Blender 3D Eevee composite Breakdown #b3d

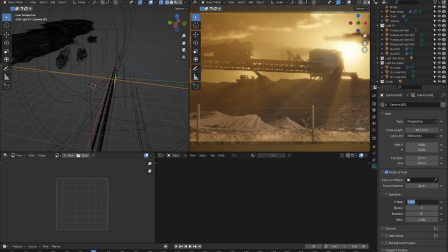And it has a super shallow depth of field, in this case 0.035, and that's all fine. It doesn't have to be like a real camera, but that was to give my key a bit of help.
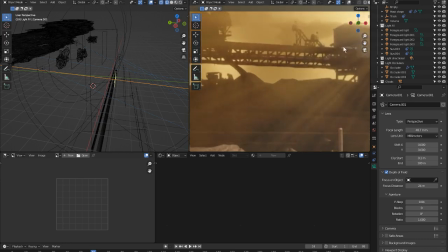I was able to drop off the focus on these background elements,
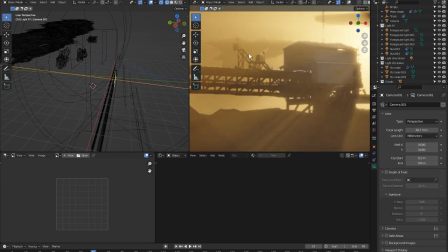just so that the depth of field would make it less obvious that it's a pretty nasty key. So just a little hint of depth of field for blur. And the other thing I did was do a bit of light wrap with bloom.
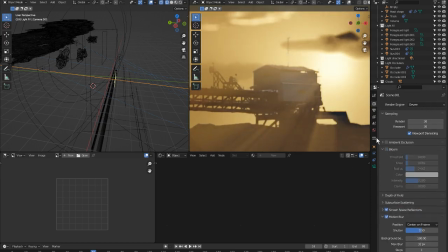So turn the bloom off, you can see less wrap. Turn the bloom back on, just a little bit more wrap, and really it was around that main sunlight, the way that it's been trimmed.
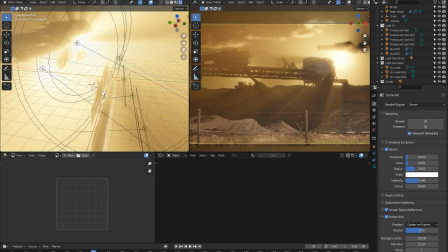So there you go, that's effectively how that shot is built to use in 3D.
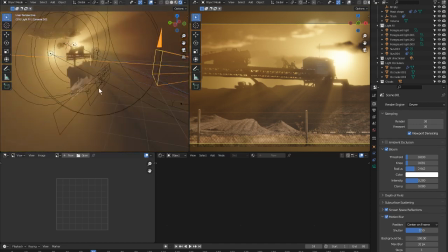So this is a 2D composite in 3D view. There's not much keying going on.
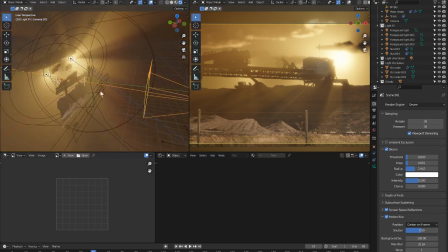The keying was done elsewhere. I tried to do the key in the material view, but because we don't have a proper blur function, you can't do choking and things like that. And it's very difficult to control the locations of your choke with fall off and what have you,
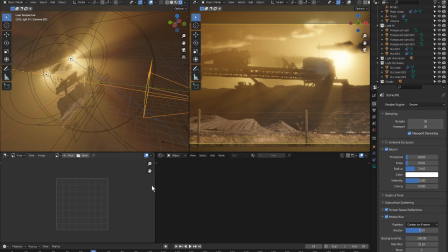because the mask tool is very good in the tracker, but it doesn't really apply very well in the material nodes. Because we don't have integrated texture nodes, I think is probably the main reason for that.
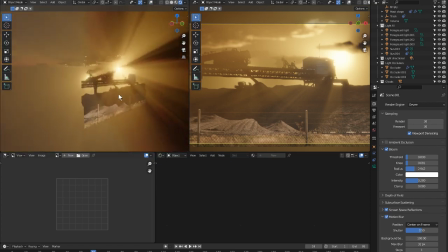But there you go. Hopefully that's been of some help. Oh, there was some negative light in here.
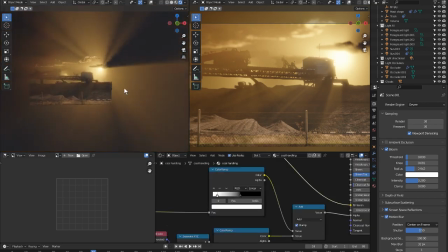I don't know if that's interesting, but the negative light is producing this little bit of red that you can see,
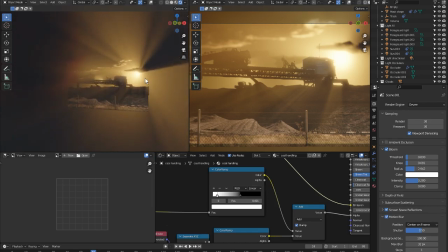which I noticed in the original source footage.
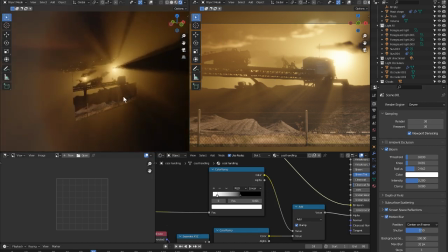A little bit of red light, and that's a light with negative values. I don't think I'll be able to find that easily, that light. There's so many lights in this scene. Let me see.
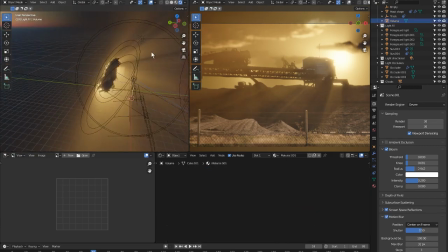Where is the negative light? Is it up here? Oh, I can't access the lights. Let me see. Light. I'm not sure which light it is, but it's just a light with a negative value,
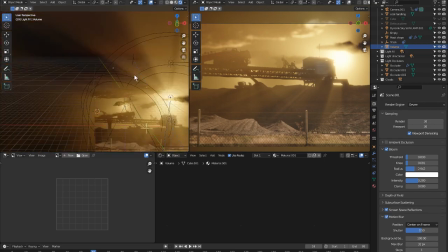which makes a subtractive colour as well.
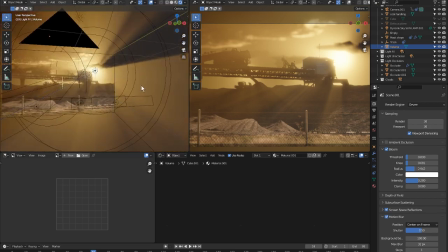So there you go. That is my little 3D composite breakdown.
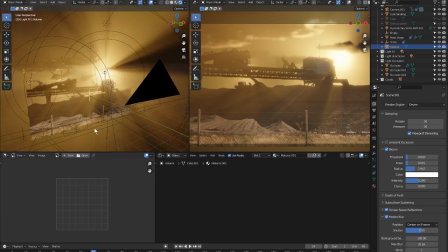I hope that's of help to somebody.
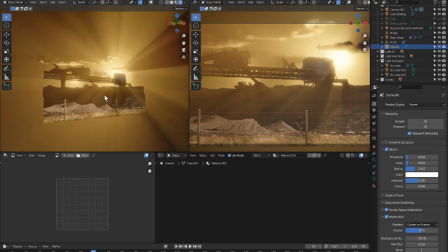I'm not sure that I would need to do this very often, but it just seemed to suit the nature of the shot that I had going at the time.
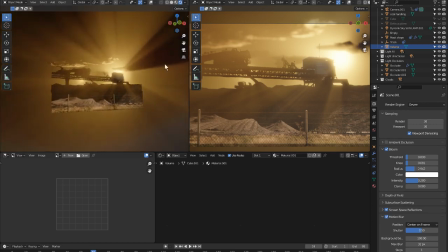A lot of these density effects for the volumetric itself. If I click on the volume and we go back to object, it's a mix of,
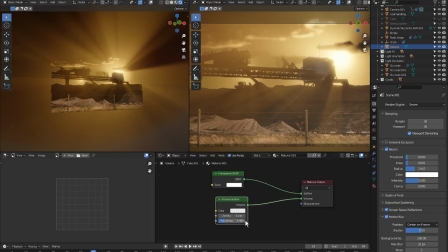I don't know why it's on transparent, but the volume scatter, I didn't use a volume BSDF or principled volume, I used the volume scatter instead. These values worked quite well.
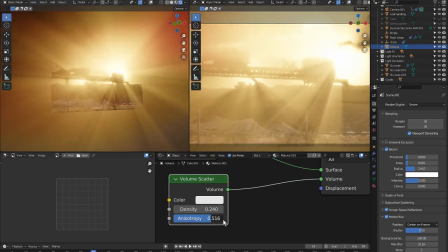Anisotropy dialed back this far instead of going the other way because I would get too much front scatter off of that.
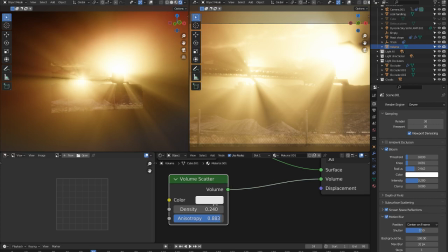It looks really cool if there's very bright alien lights pointed at your face at night maybe,
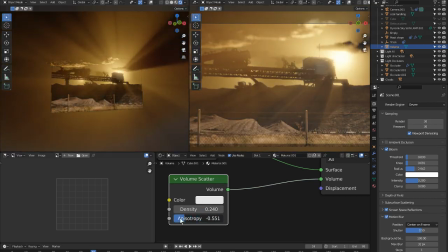but in the daytime I really just needed the effect of the rays, not so much from the light itself, so I didn't need any bounce back or reflection from the volume.
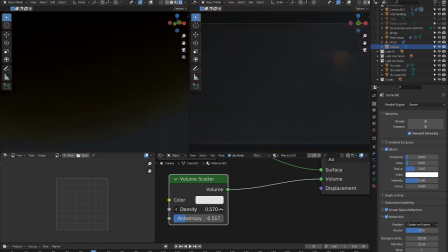If I turned up the density you couldn't see any of the rays anymore.
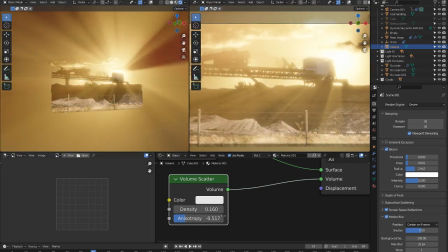So it's a fine line between getting the right amount of contrast from the volume
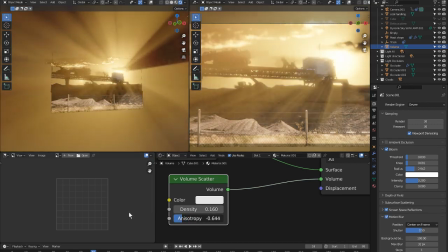and its anisotropy. Go back too far and you can see the very, very bad key.
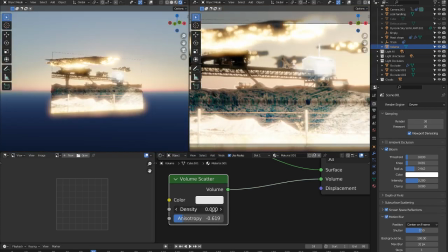So it's hiding a lot of ills. It'd be great if we could have decent keys, to be honest, in materials.
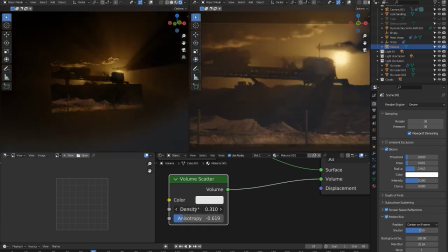That would be super awesome. But as I say, it's the main problem is the lack of blur function.